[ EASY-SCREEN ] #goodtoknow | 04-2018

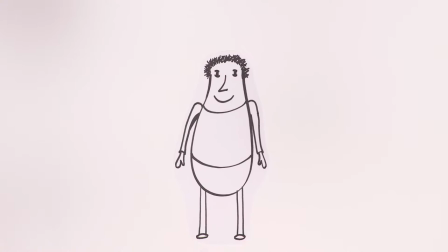Doch welche Lebensmittel sind jetzt besonders gut für unseren Körper und vor allen Dingen für unser Gehirn?
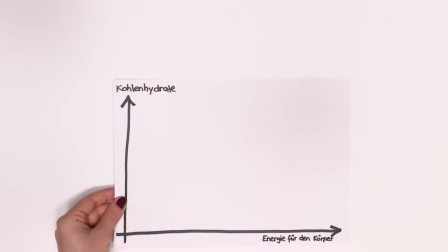Natürlich schreit jetzt alles nach Koffein und Zucker. Aber Zucker ist nicht gleich Zucker.
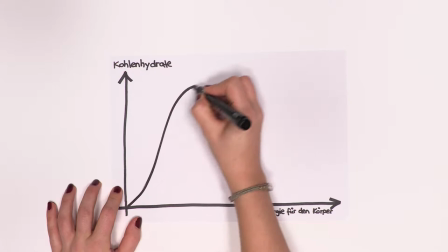Da gibt's den Einfachzucker. Wie der Name sagt, eine simple Angelegenheit, die uns für kurze Zeit mit Energie versorgt.
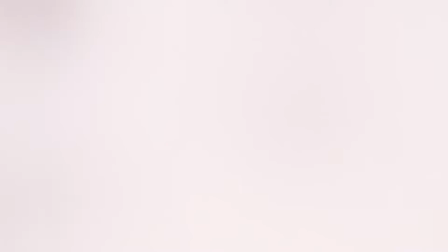Nach nur 10 Minuten vergeht die Wirkung und meist fühlt man sich danach noch schlapper als zuvor.
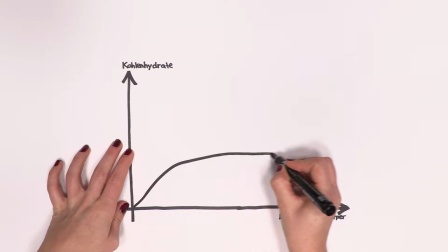Die Lösung: Mehrfachzucker, also komplexe Kohlenhydrate. Mit ihnen kann die Energie bis zu 2 Stunden anhalten.
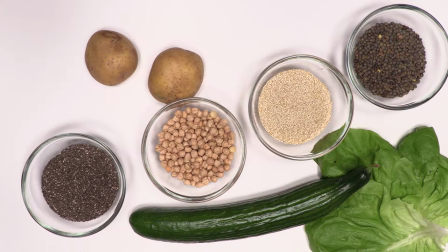Vollkornprodukte und Hülsenfrüchte sind da die richtigen Ansprechpartner. Obst und Gemüse sind natürlich auch nicht zu verachten.
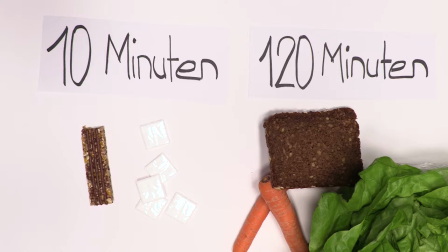Es geht in Fragen der Ernährung ja grundsätzlich um die Ausgewogenheit. Aufpassen sollte man bei schwer verdaulicher Nahrung, denn gerade fettige und stark gewürzte Gerichte können unter Umständen zu Flatulenzen führen.
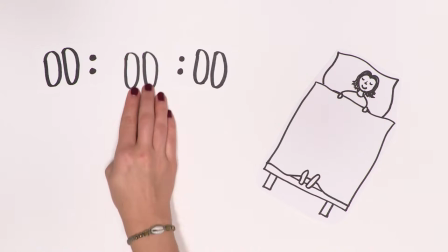Und wie war das jetzt gleich mit dem Koffein? Nach dem Genuss braucht es knapp 30 Minuten Geduld, bis die Wirkung in unserem Körper ankommt.
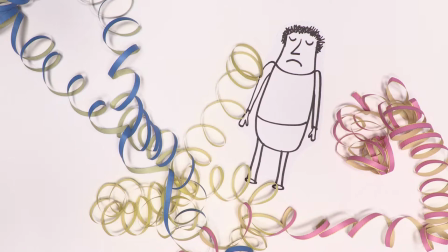Wie jedes aufputschende Mittel gewöhnt sich unser Körper mit der Zeit auch daran. Und mal ehrlich, Matcha, Mate und Konsorten sind doch eh viel hipper, oder?
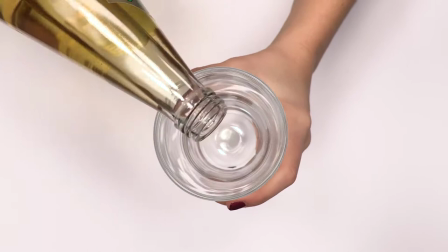Aber Leute, das Wasser aus dem Wasserhahn tut es genauso. Bisschen Saft fürs Geschmäckle und fertig ist der ultimative Powerdrink.
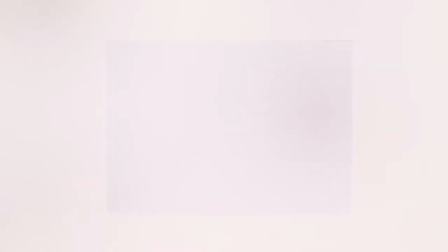Und bei der nächsten Klausur kann gar nichts mehr schiefgehen.
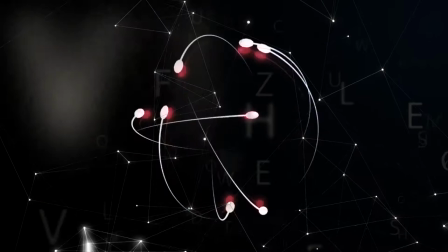Ein gutes Thema verpackt in einer guten Story. Und wie wird das Ganze bebildert? Schließlich ist auch die Wahl des Bildausschnitts entscheidend. Die sogenannte Five-Shot-Coverage gilt als Arbeittechnik für optimale Bildgestaltung.
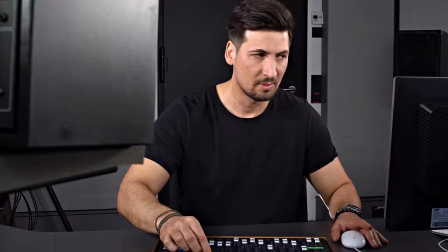Wie die funktioniert und welche Regeln es zu beachten gilt, das zeige ich euch jetzt.
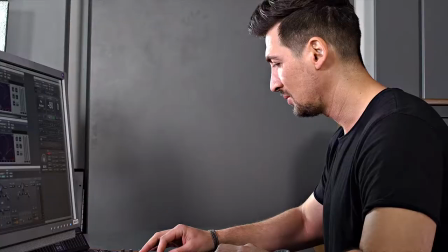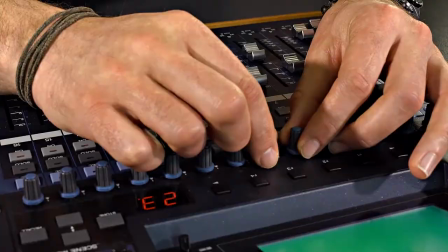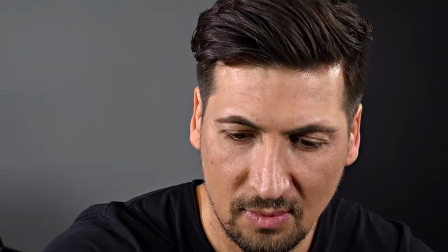War schon ganz gut. Das machen wir doch mal.
Hast du gemerkt, dass diese Szene in 5 verschiedenen Einstellungen gedreht wurde? Wir nennen das die Five-Shot-Coverage. Die Five-Shot-Coverage bedient sich der 5 Ws. Damit geben wir dem Zuschauer visuelle Informationen, die unsere Aussagen unterstützen. Der Zuschauer kann sich das Geschehene besser merken und die Szene wird abwechslungsreicher.
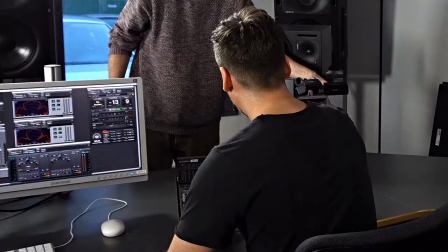Als erstes drehen wir die Handlung. In den allermeisten Fällen ist dies eine Halbtotale.
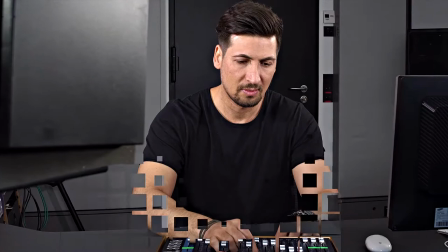Wir sind etwa 2 Meter entfernt und sehen, was der Protagonist macht.
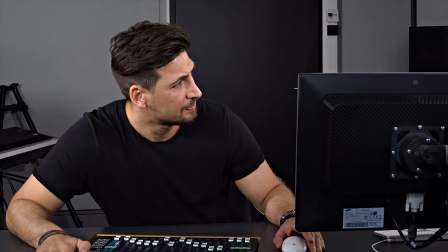In unserer Szene sitzt Tufan in der Tonregie vor Monitoren. Er dreht an den Reglern und spricht mit jemandem.
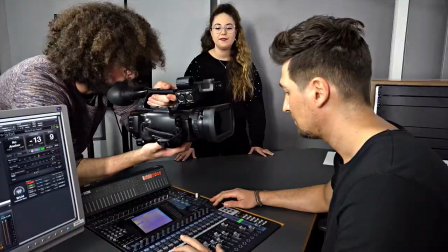Halte mich da drin.
Dies ist die wichtigste Einstellung. Ohne sie fehlt deiner Geschichte etwas.
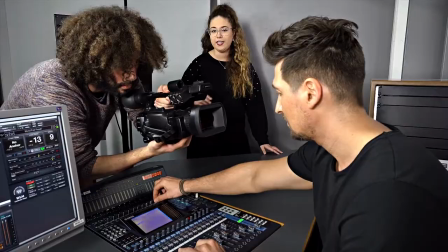Danach drehen wir die Detailaufnahmen. Wir filmen mit den Füßen, heißt, wir gehen ganz nah an das Geschehen ran.
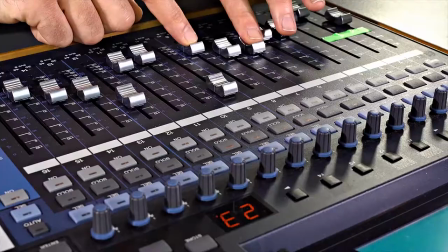Diese Einstellungen zeigen, wer daran beteiligt ist und wie etwas gemacht wird.
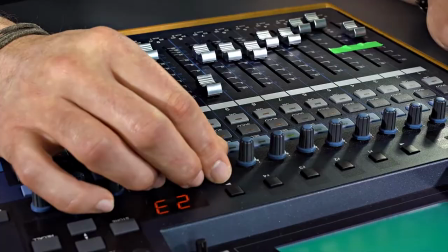Zum Beispiel die Hand, die einen Knopf drückt, oder die Gesichter der Protagonisten.
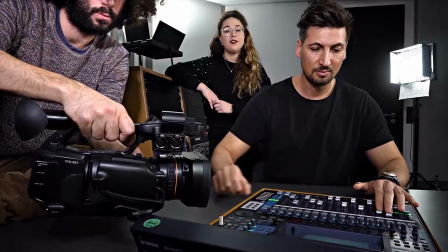50% deiner Bilder sollten Aufnahmen von Details sein. Sie machen dein Video emotional.
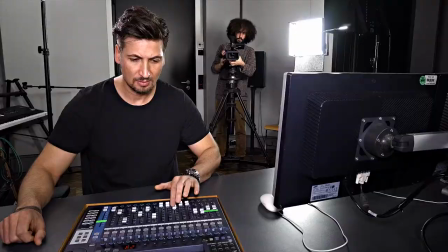Jetzt müssen wir dem Zuschauer noch sagen, wo die Szene spielt.
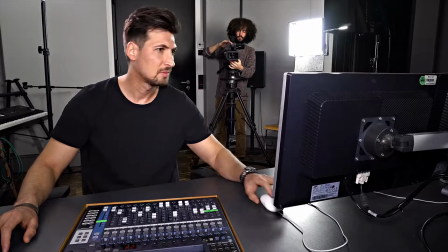Dazu treten wir etwas zurück und nehmen eine Totale auf. Unsere letzte Einstellung nennt sich der Wow-Effekt oder die Überraschende. Hier kannst du dich kreativ entfalten, ob Untersicht oder Aufsicht oder irgendeine andere ungewöhnliche Perspektive.
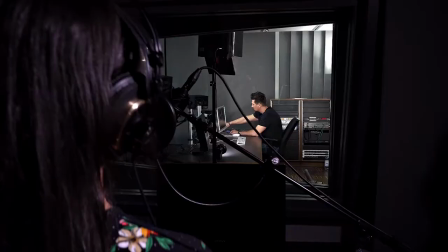Alles ist erlaubt, solange es am Ende funktioniert und gut aussieht. Jetzt hast du alle Aufnahmen für deine Szene. In welcher Reihenfolge du sie dabei schneidest, spielt keine Rolle. Wichtig ist nur, dass der Schnitt gut aussieht und stimmig ist. Und um das zu erreichen, halten wir uns an die 10-Sekunden-Regel.
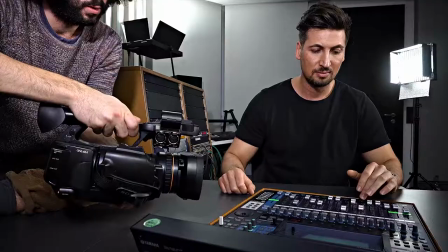Wir nehmen jede Einstellung ca. 10 Sekunden lang auf. Damit haben wir die Sicherheit, dass der Cutter flexibel schneiden kann und nicht gezwungen ist, verwackelte Aufnahmen zu nehmen. Grundsätzlich gilt Folgendes. Für jede Szene in deinem Video folgst du dieser Anleitung.
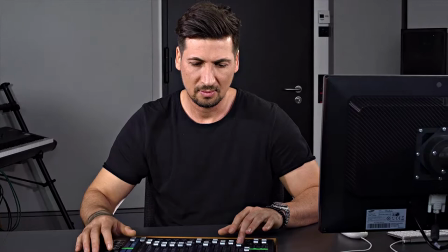Was passiert? Wir zeigen die Handlung in einer Halbtotalen.
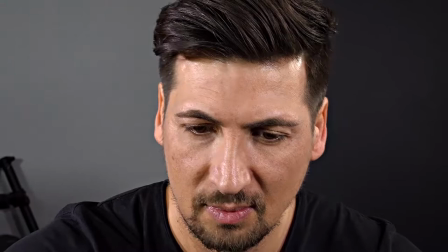Wie passiert es und wer handelt? Das klären wir mit vielen Groß- und Nahaufnahmen. Mit der Totalen geben wir dem Zuschauer Orientierung. Der Wow-Effekt gibt deinem Video das besondere Etwas. Bevor wir zur nächsten Szene übergehen, lassen wir noch unseren Protagonisten zu Wort kommen. Der sogenannte O-Ton, also Originalton, ist ein Ausschnitt eines kurzen Interviews. Dazu stellen wir nur wenige Fragen, mit denen wir emotionale Antworten bekommen. Zum Beispiel Anekdoten, sein Expertenwissen oder auch einfach nur seine Meinung.
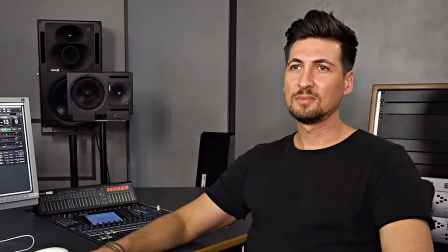In der Regel drehen wir das Interview in einer nahen oder halbnahen Einstellung.
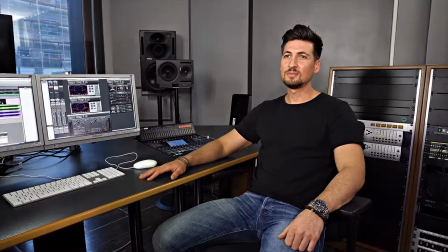Der Interviewpartner schaut dabei nicht direkt in die Kamera, sondern knapp daran vorbei.
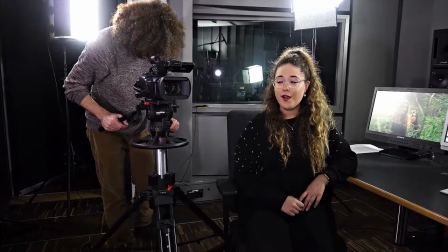Dafür wird die Kamera direkt auf Tufans Augenhöhe positioniert. Ich selbst befinde mich auch auf Tufans Augenhöhe und sitze neben der Kamera. Das Interview soll später ein kurzes Gespräch sein, bei dem wir uns beide in die Augen schauen. Wo der Interviewer sitzt, hängt vom ausgewählten Bildausschnitt ab.
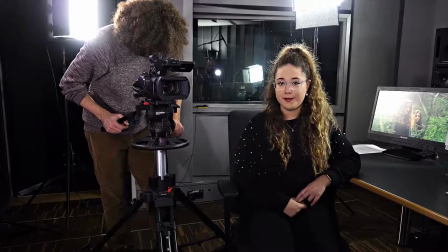Dabei schaut die Nase ins Bild und die Augen sind frontal zu sehen. Dadurch entsteht der Eindruck, dass der Interviewpartner direkt zum Zuschauer spricht.
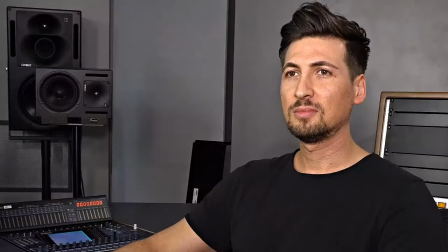Dann kann es ja losgehen.
Wie waren dann die Aufnahmen? Das war schon ganz gut.
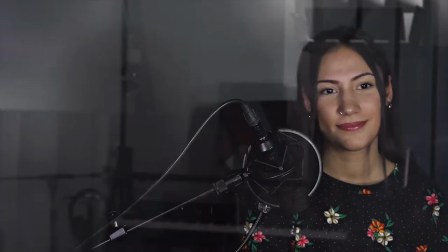Das nächste Mal drücke ich auf die Aufnahmetaste.
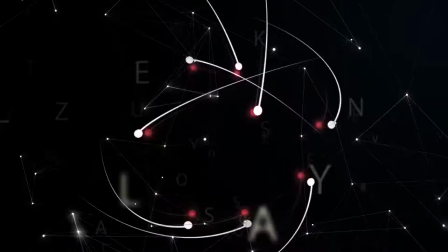Wie heißt es so schön, Wissen ist Macht. Also immer schön neugierig bleiben. Das war's mit dem Hashtag GoodToKnow für heute. Ich würde mich freuen, wenn ihr auch beim nächsten Mal wieder dabei seid.